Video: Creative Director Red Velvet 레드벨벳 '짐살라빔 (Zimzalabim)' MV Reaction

guess what? Today is the very first time that I'm watching Red Velvet. Whoa. Whoa. Hi, I'm Brittany. I work in the Hollywood entertainment industry. I'm a creative director. I work with brands, celebrities, and influencers, and I make all of their cool visual content come to life. And I've been doing this for 15 years. Come on, follow me. You, me, going on a carnival ride to Red Velvet Land. Do you smell that tea? Because this is Red Velvet Land.
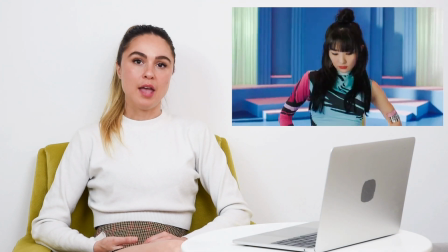(0:39)
In the beginning of the video, they're already starting with the symmetry again, as they do in a lot of the K-pop videos I've seen.
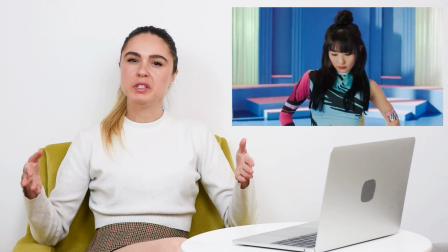(0:45)
This is a great way to open a video, so it's visually pleasing and it draws you into a focal point.
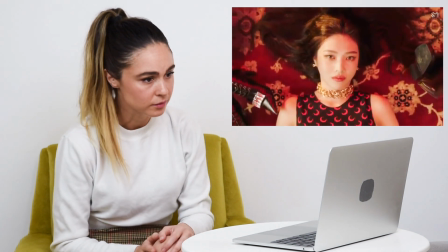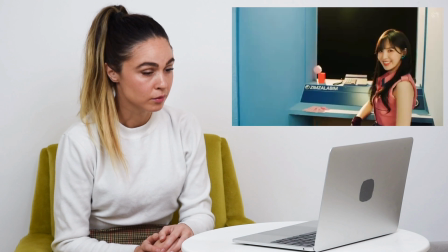(0:57) Are you ready for this? Zimzalabim!
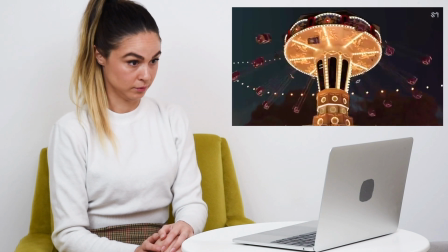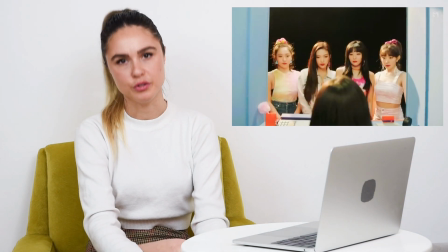(1:10)
Before they start the video, they introduce all of the members of the band, and then they also do an establishing shot of what the setting is going to be in the video.
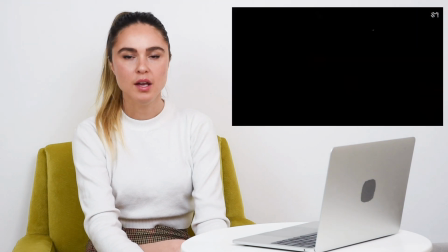(1:17)
So we know that they're at some kind of festival carnival thing, and then they do some B-roll shots of cool things that are in there.
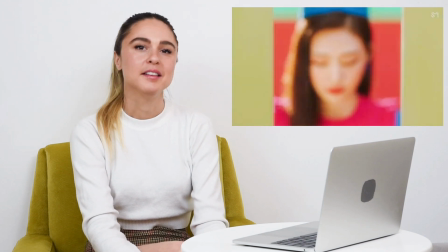(1:24)
Obviously these are maybe CGI work, but it's kind of like a surrealism kind of
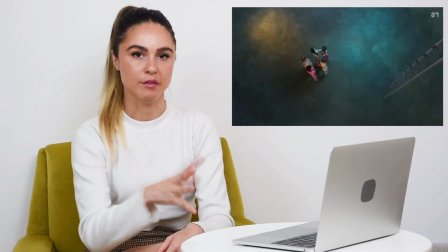(1:32)
world that they're going into, and we kind of can get that from the establishing shots.
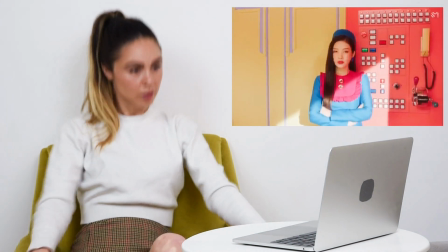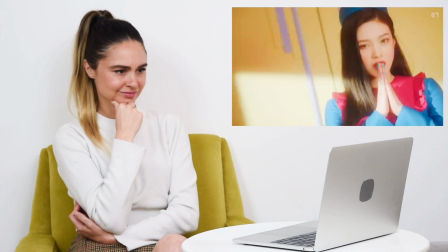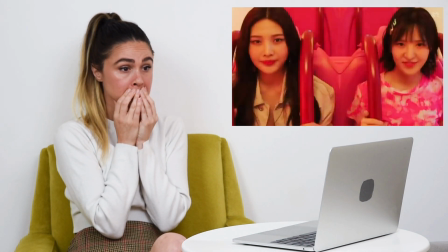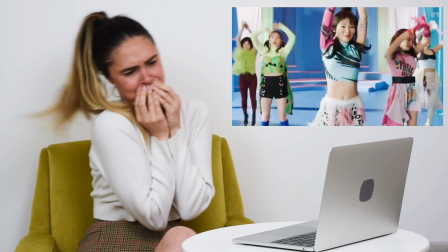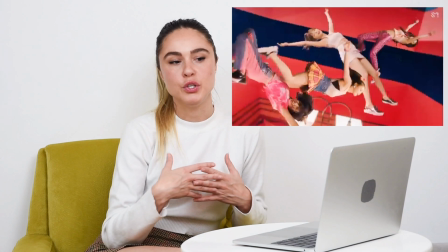(2:08)
They're using green screen and CGI here, and that gives you the question of what is and what if.
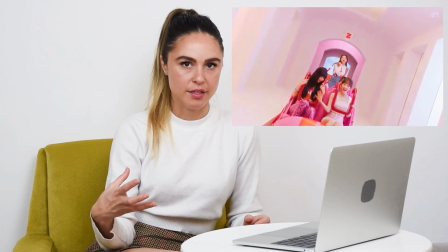(2:17)
A mixture between live action and CGI things and fantasy is pop surrealism.
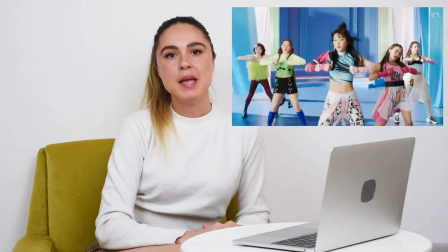(2:23)
I mean, it's a very K-pop thing, but pop surrealism and lowbrow art are kind of similar to this.
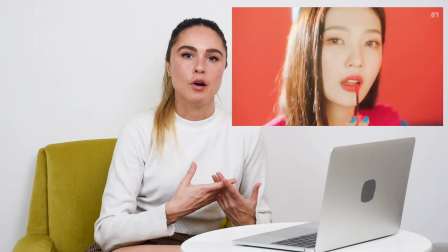(2:29)
It's kind of like a movement in art where there are artists like Mark Ryden and Cookie Nam Nam,
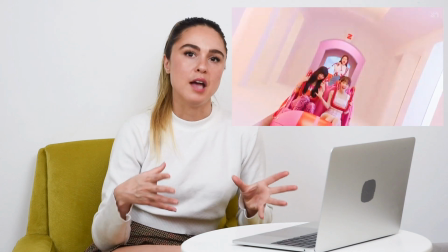(2:35)
you can look them up on Instagram, are doing this kind of feel in a painting or in a sketch.
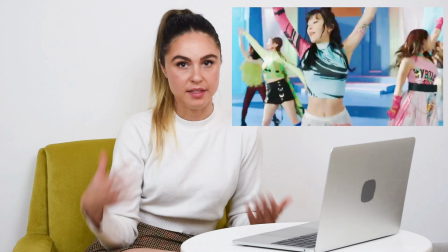(2:41)
It's beautiful. It's my favorite kind of art. I think you guys would love it. You should really check it out.
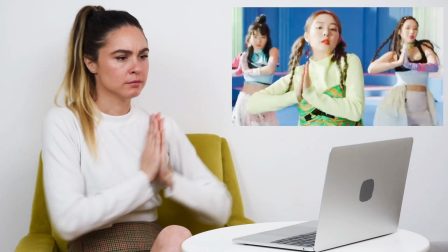(2:46)
Lowbrow and pop surrealism.
Zimzalabim, zimzalabim, zimzalabim, zimzalabim, zimzalabim,
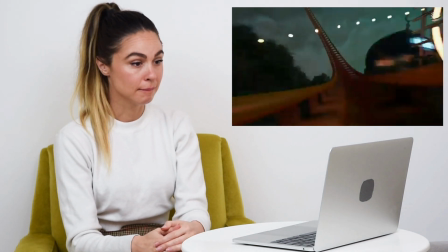(2:53) zimzalabim, zimzalabim, zimzalabim, zimzalabim, zimzalabim, zimzalabim,
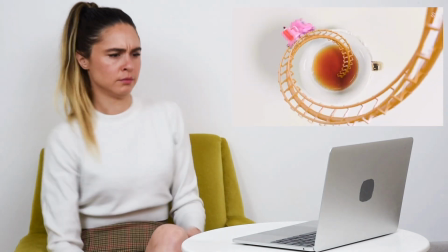(2:59) zimzalabim, zimzalabim, zimzalabim, zimzalabim. 어머 어머 어머 활짝 웃는 널 봐.
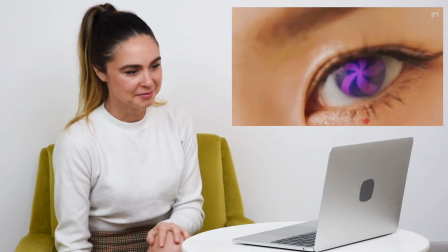(3:06) 너무 너무 너무 깜짝 놀랐지 마. 그게 바로 너야.
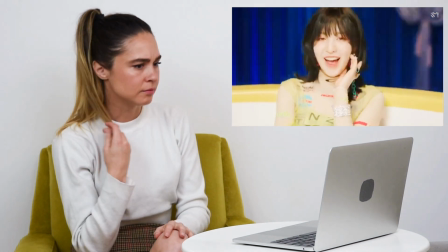(3:11) 주문을 외는 순간 누구든 행복해져.
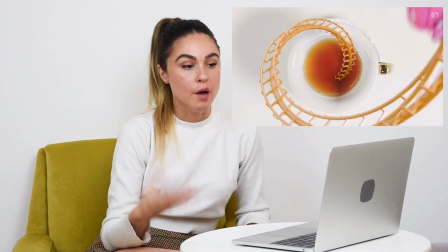(3:16)
So obviously they rode a roller coaster into a teacup, and now they're all sitting in the teacup and they're in this kind of candy land.
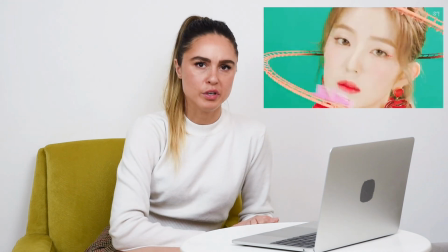(3:22)
This is the second act of the video. The story's done in a really metaphorical way.
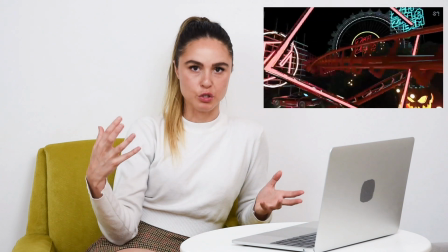(3:26)
You don't notice that a storyline is happening because there's so many crazy visuals going on, but there is something that's cohesive happening.
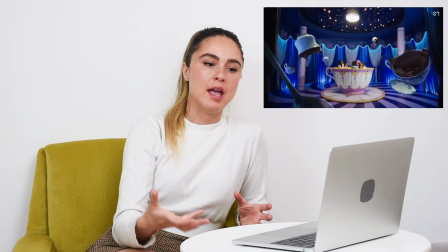(3:32)
So the roller coaster is going into a teacup and then they end up in a teacup and now they're drinking tea.
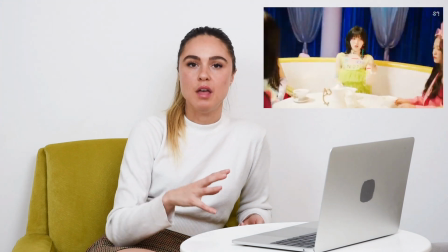(3:37)
You don't always have to have a storyline in a music video. I think it adds an element of wonder to something like this.
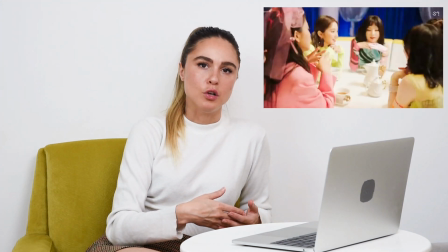(3:44)
And if this was a drug trip, this would be the other videos I've watched are just kind of all about the visuals and like there's symbolism behind it,
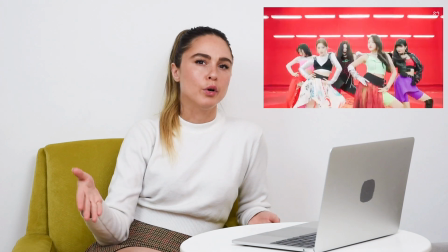(3:52)
but there's no like real like story arc where there's a thing that's happening.
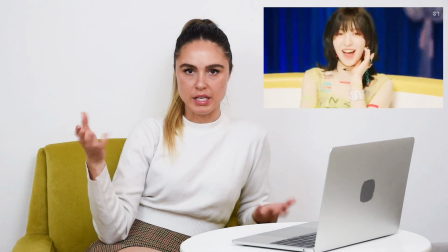(3:56)
There's a setting and there's a concept and there's a mood and visuals and style, but without the strong story arc.
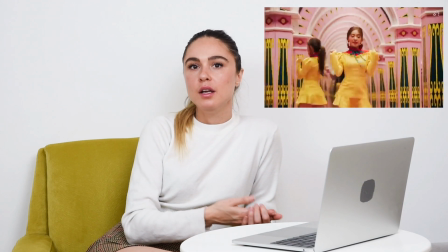(4:11)
While there's probably meaning behind the funhouse set and the plane set, it's a nice,
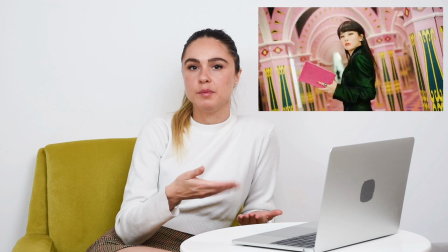(4:18)
they complement each other and you can really differentiate what's going on because one has bright colors and patterns and textures and the other one is monochromatic and smooth.
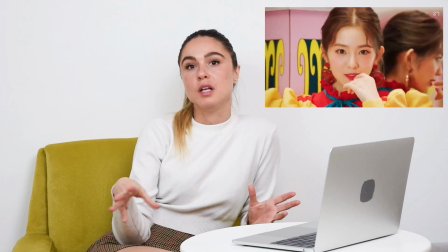(4:26)
Also notice they're both symmetrical, like the sets themselves are symmetrical and then the shots can kind of move around.
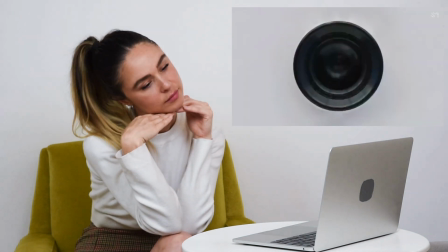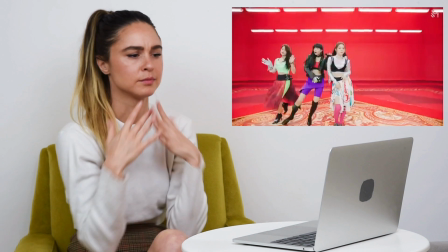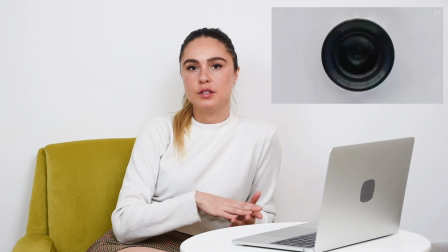(4:47)
They picked a color palette, and this is for another portion of the music video,
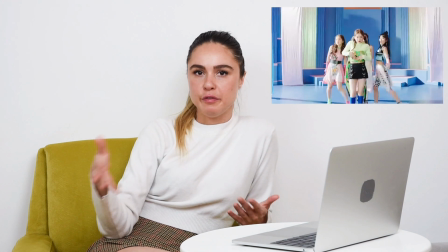(4:51)
and they used all those same colors for each set. they're doing jump cuts to each different set, but it doesn't make you feel overwhelmed because they're using the same color palette in each.
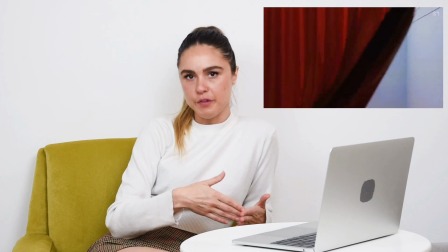(5:00)
It's just a different format. It's like they're using all of the tools to keep you interested in a different way this time.
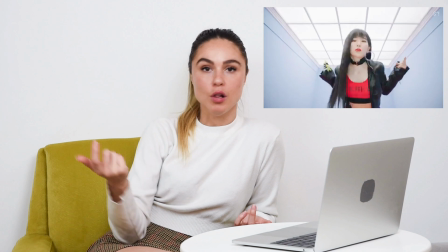(5:06)
This could have all been done in one soundstage where they're all in one room and there's different areas within the same place,
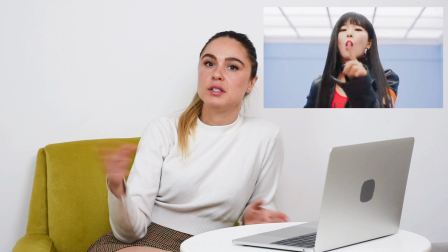(5:13)
all built at the same time, so they use the same paints and all that kind of stuff.
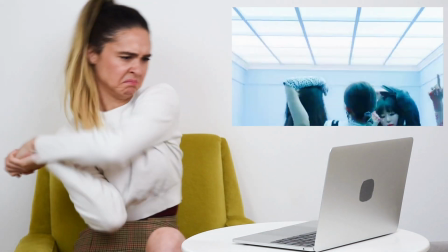(5:16) Zimzalabim, zimzalabim, zimzalabim, zimzalabim, zimzalabim, zimzalabim, zimzalabim,
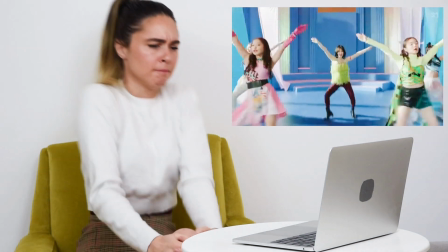(5:24) zimzalabim, zimzalabim, zimzalabim, zimzalabim, zimzalabim, zimzalabim, zimzalabim.
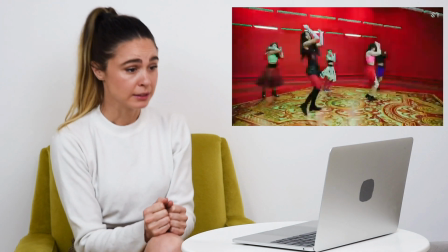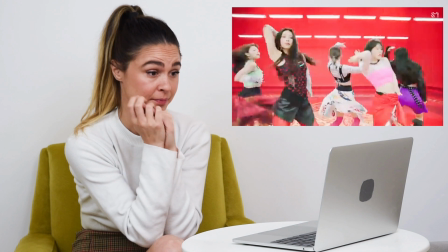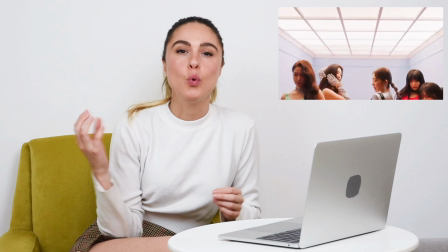(5:45)
The camera movement, the quick jump cuts, the
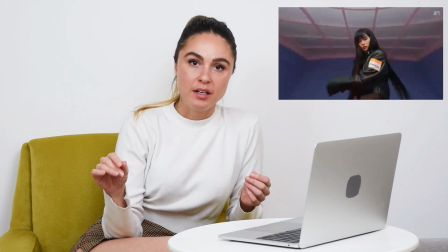(5:49)
CGI, and the filters that they're using in editing are all contributing to the high energy of this part of the video,
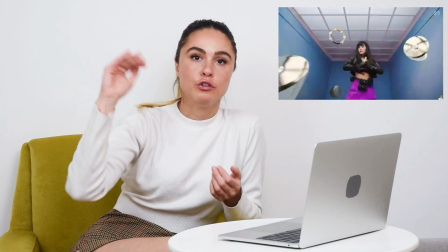(5:58)
which is the high energy part of the song too.
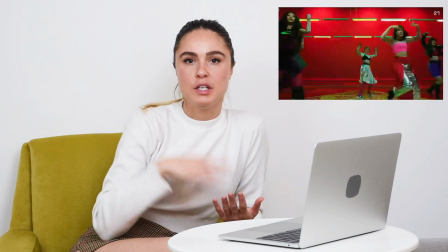(6:00)
They're matching the energy of the visuals to the energy of the song, and if this was a drug trip, this would be the crazy part of it.
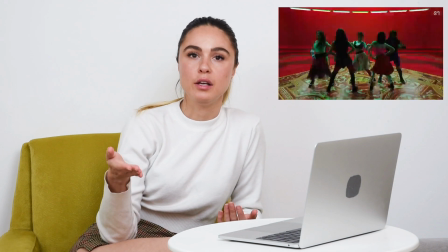(6:08)
And the story arc, as far as the writing goes, no matter what the story is about,
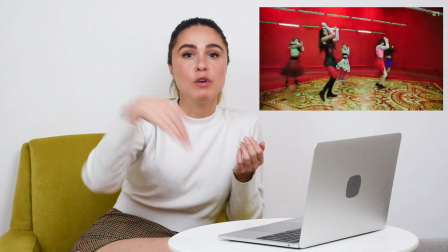(6:12)
whether it's about going to a carnival ride, going on some like crazy roller coaster, and like going into a magical land,
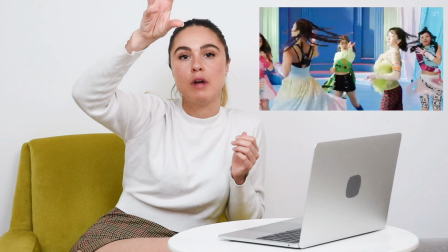(6:20)
or going on a drug trip, the story arc is in the correct spot. The climax of the story is now.
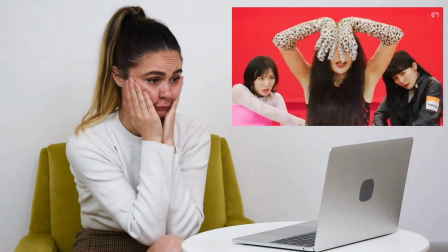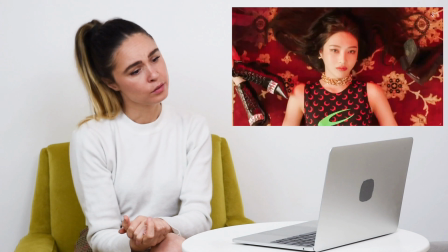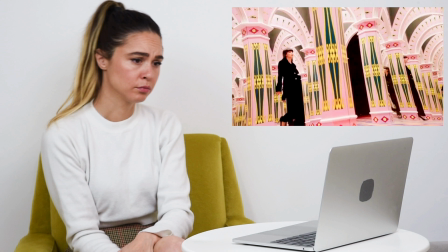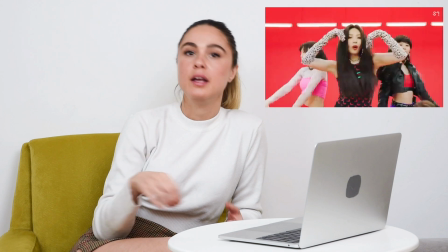(6:42)
Now it's a lulled kind of part of the song. So the CGI and the colors and the camera movement,
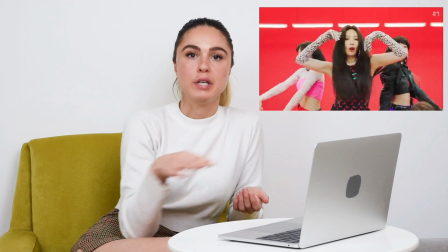(6:51)
they're all slowed down to match the slowed down part of the song and maybe part of the drug trip.
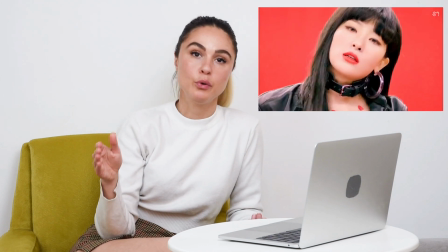(6:57)
So this is, again, with the story arc, this is after the peak.
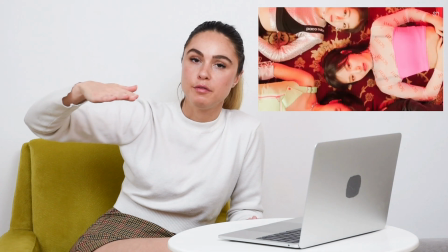(7:01)
So now this is like part of the resolve.
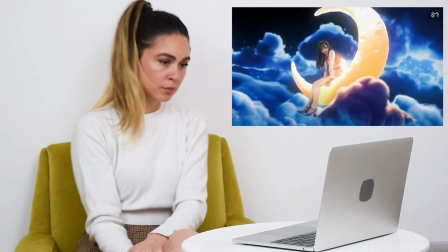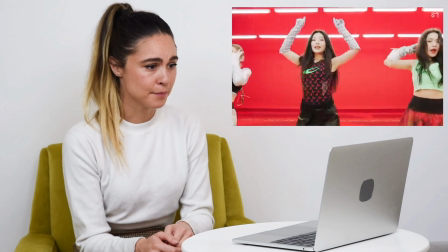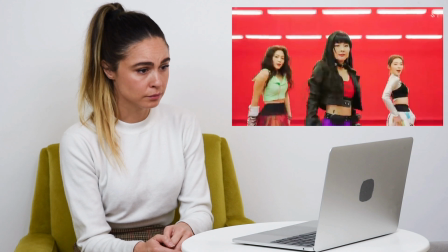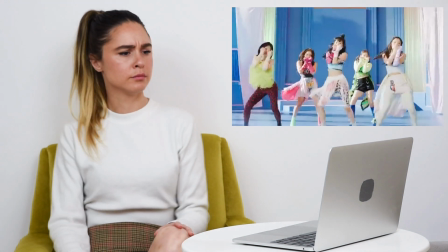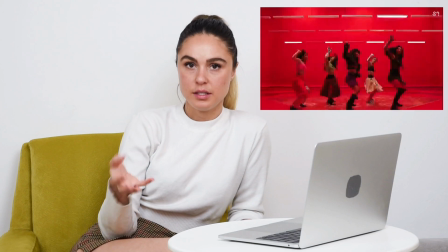(7:34)
The CGI is still in full effect.
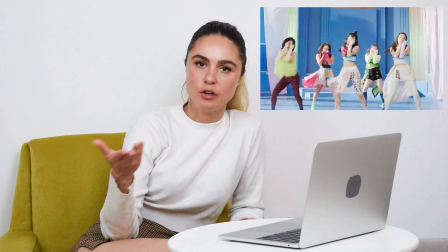(7:37)
Now we've transitioned into a part of the song where it's very energetic still, but in a more calm way, and it's less tense.
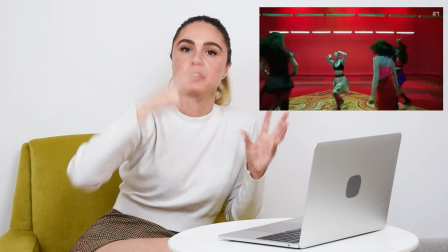(7:45)
The high energy part of the song was more about movement and quick things and flashing lights and bright red nervous colors,
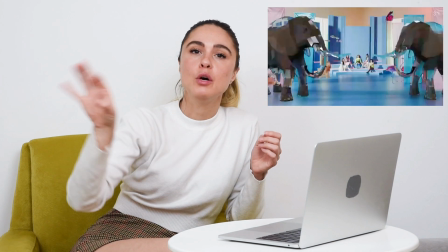(7:51)
and now we're in the blues with the floating fish and the elephants and stuff,
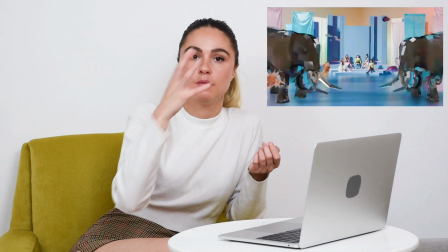(7:55)
and with the story arc, or if this is about a drug trip, it's calm and hallucinations and stuff now.
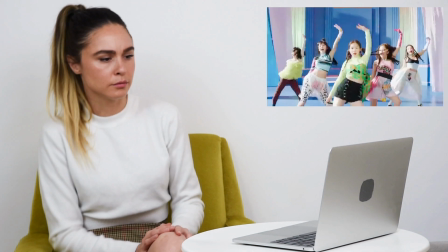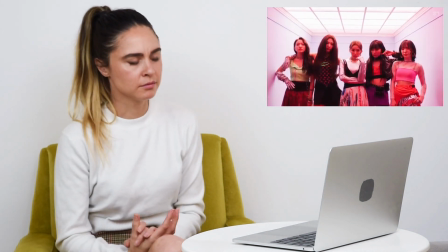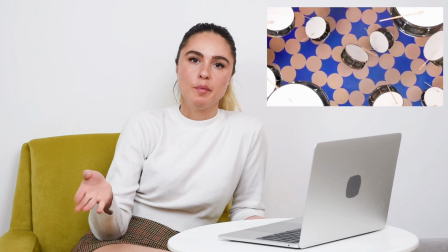(8:17)
At the end of the video is all about recapping the entire thing.